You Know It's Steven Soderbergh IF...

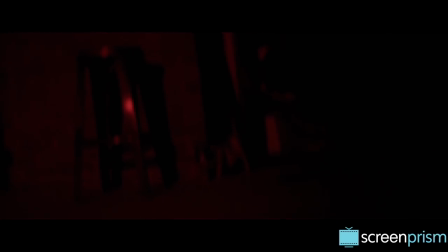Often, he'll follow up a character's speech with a contrasting image to illustrate in a tongue-in-cheek way the difference between a character's perspective and how things really are.
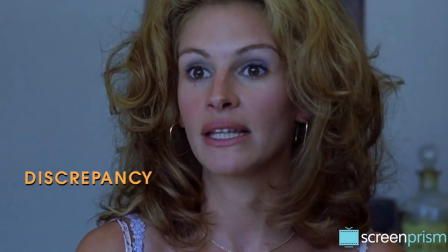The discrepancy between a character's words and their actions can also reveal a depth to their character,
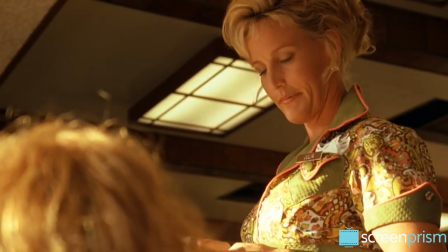as it does when Erin tells her kids she's not eating dinner with them at the diner.
You're not eating?
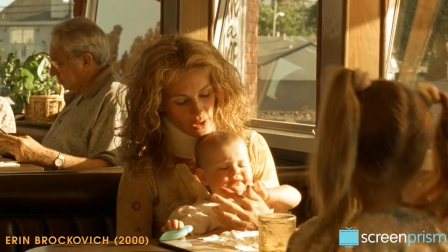Well, my lawyer took me out to a fancy lunch to celebrate, and I'm still stuffed.
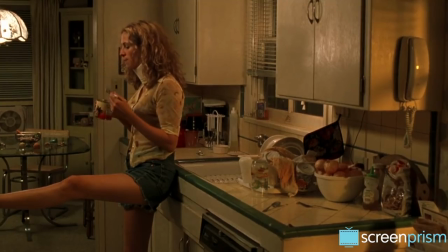How about that?
The very next shot proves she's lied.
16 is the number of dollars I have in my bank account.
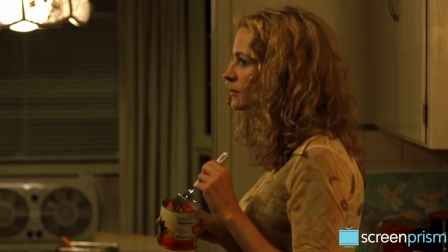So we sympathize with her and respect the brave face she puts on for her family. Soderbergh likes washing his frames in blue or yellow or another color,
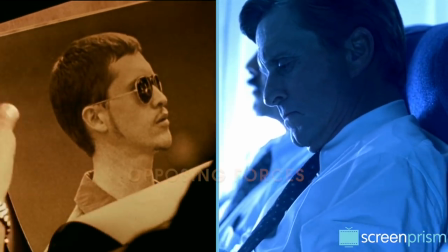often using the interplay of these contrasting palettes to illustrate opposing forces in his plots, both between and within characters.
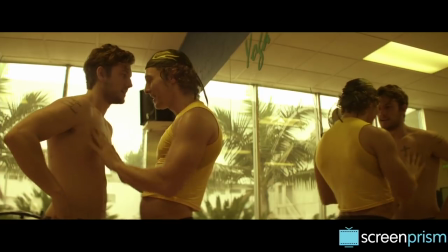In Magic Mike, the everyday and backstage life of the performers is colored in yellow, while their onstage moments strongly feature blue.
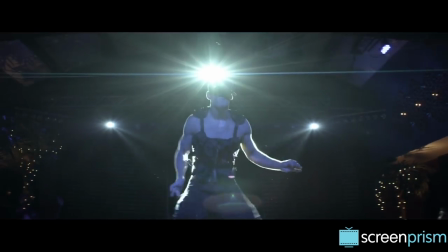So the opposing colors underline the contrast between their stage personas and their private selves.
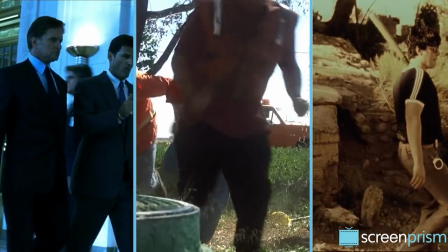In Traffic, Soderbergh distinguishes the different threads of his plot with color.
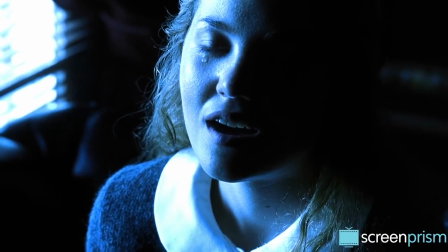Yellow for the Mexico story, a cold monochrome blue for the East Coast story, and an unfiltered tungsten for San Diego.
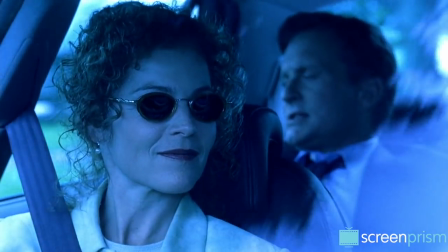The colors create not only a mood, but also a psychological identity for each location.
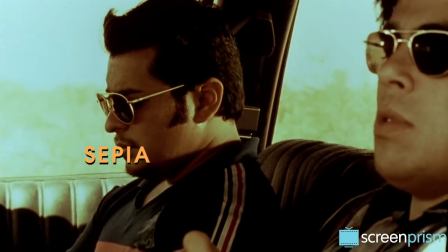Tijuana's sepia-tinged wash captures the heat and looks like it was shot on old film, reminding us of the frontier of old westerns, which also feature prominent yellows.
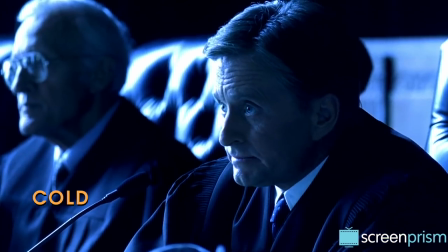The exaggerated cold look of the East Coast Story shows that Judge Wakefield's political war on drugs is worlds away from the trade it's trying to crack down on,
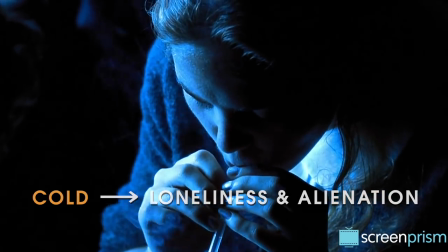and it underlines the isolation, loneliness, and alienation of his daughter's descent into addiction.
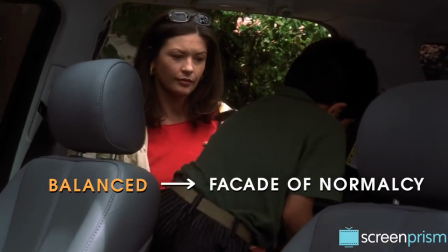The more balanced color scheme of the San Diego plot corresponds to the facade of normalcy in Helena's life before she realizes her husband's involvement in drugs.
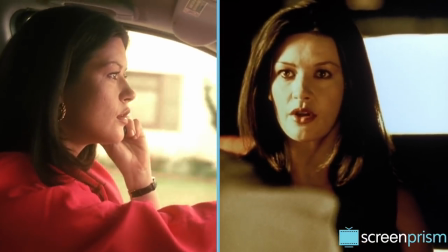When she crosses into Mexico to plot murder to free her husband,
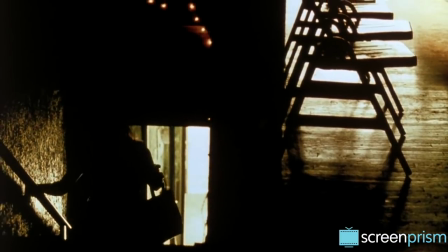she enters into the Mexico yellow wash in the most significant scene that shows what her survival instincts make her capable of.
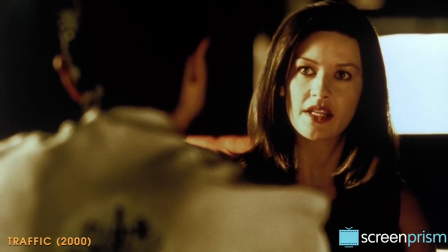And I want the principal witness against my husband, Eduardo Ruiz, killed.
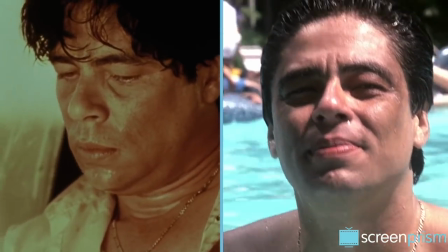The way that the characters ultimately cross over into the other colors comes to show how they are, at their core, not truly divided, but connected.
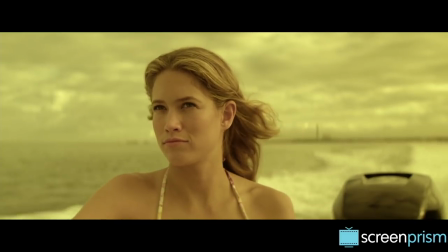In other films, Soderbergh uses a blue tinge or yellow tinge on a more case-by-case basis to depict a range of atmospheres, moments, or emotions.
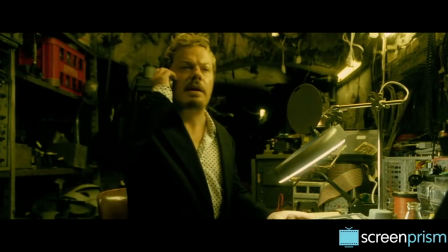Yet it's striking how often he does apply such a dramatic monochrome wash to his visuals to express the mood he wants.
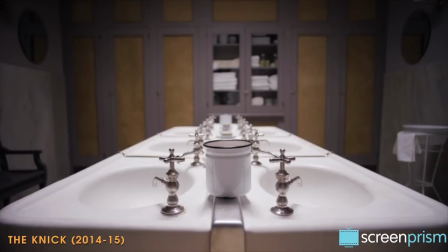In The Nick, Soderbergh uses the contrast of black and white to create the sterile, austere environment of the hospital.
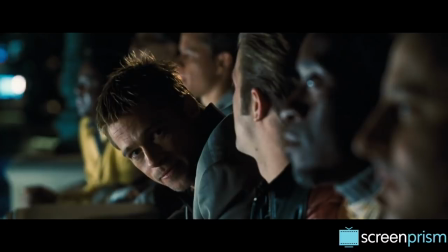The heightened contrast plays into how the themes and conflicts of the series develop. Soderbergh has a penchant for films about vengeance or retribution and justice.
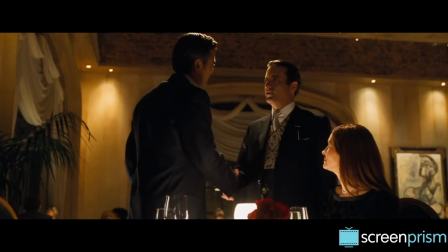Whether or not the characters succeed and how they define justice can vary widely between films.
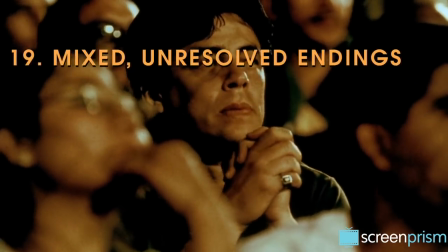And Soderbergh often gives us mixed, unresolved endings. Aaron succeeds,
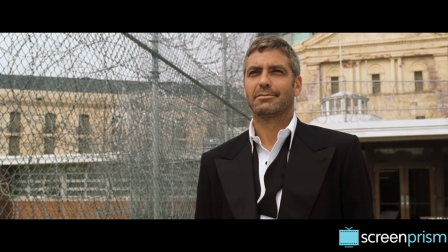but Soderbergh's other characters get more mixed results as they struggle against broken systems to overturn the established way of things or bring about a better way of life.
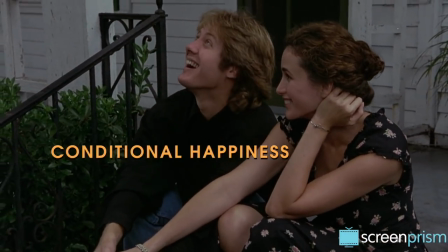More typical of Soderbergh's films are endings with conditional happiness, or they're sad but not necessarily tragic.
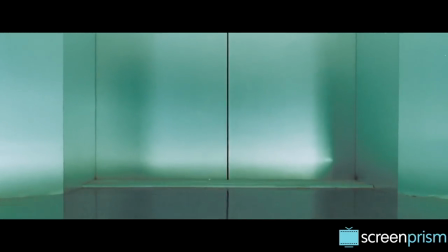There's usually a somber taste of reality. Even in Ocean's 11, which mostly feeds our desire for escapist fantasy,
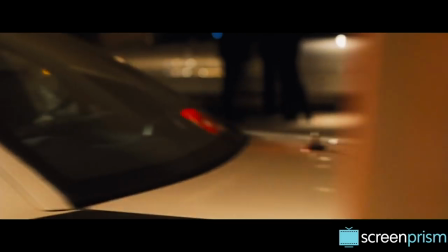some reality re-enters at the end when Danny Ocean takes the fall for the rest of his team and goes to prison.
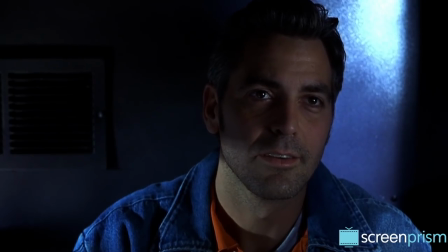Overall, Soderbergh's endings are rarely neat. Giving us a sense that the character's struggle against a personal or universal issue is not over and may never end.
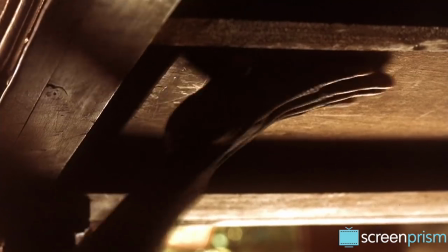In Traffic, Monty realizes that his actions might not make much of a difference in the grand scheme of things, but he doesn't give up, continuing the battle to avenge his friend's death.
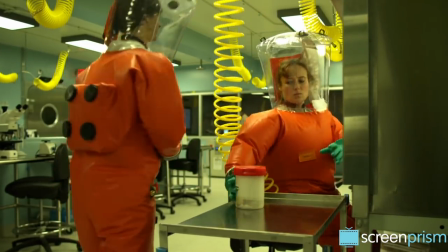The key is to keep trying, even if results are small and slow. By the end, our focus isn't on the often unresolvable global issue, but back on the individual.
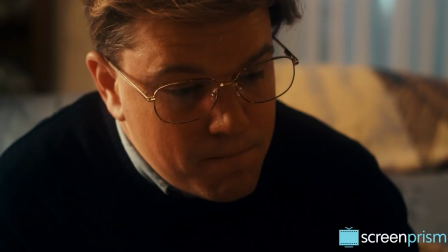And Soderbergh's final question to us is whether we think the character has succeeded.
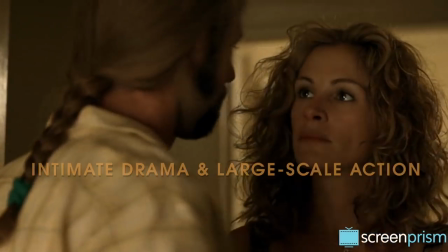Soderbergh masterfully blurs the lines between personal and universal, between intimate drama and large-scale action film, between humor and tragedy.
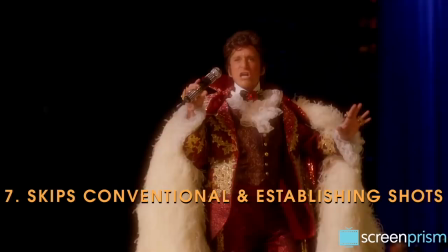Soderbergh's art expertly captures the liminal, multifaceted, uncategorizable nature of our human existence.
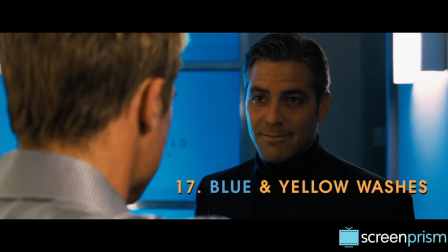Because the house always wins. Play long enough, you never change the stakes, the house takes you.
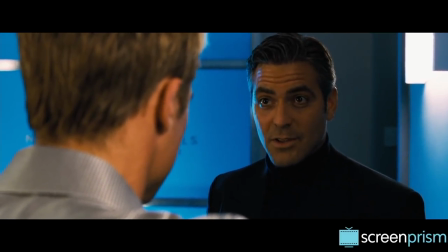Unless, when that perfect hand comes along, you bet big, and then you take the house.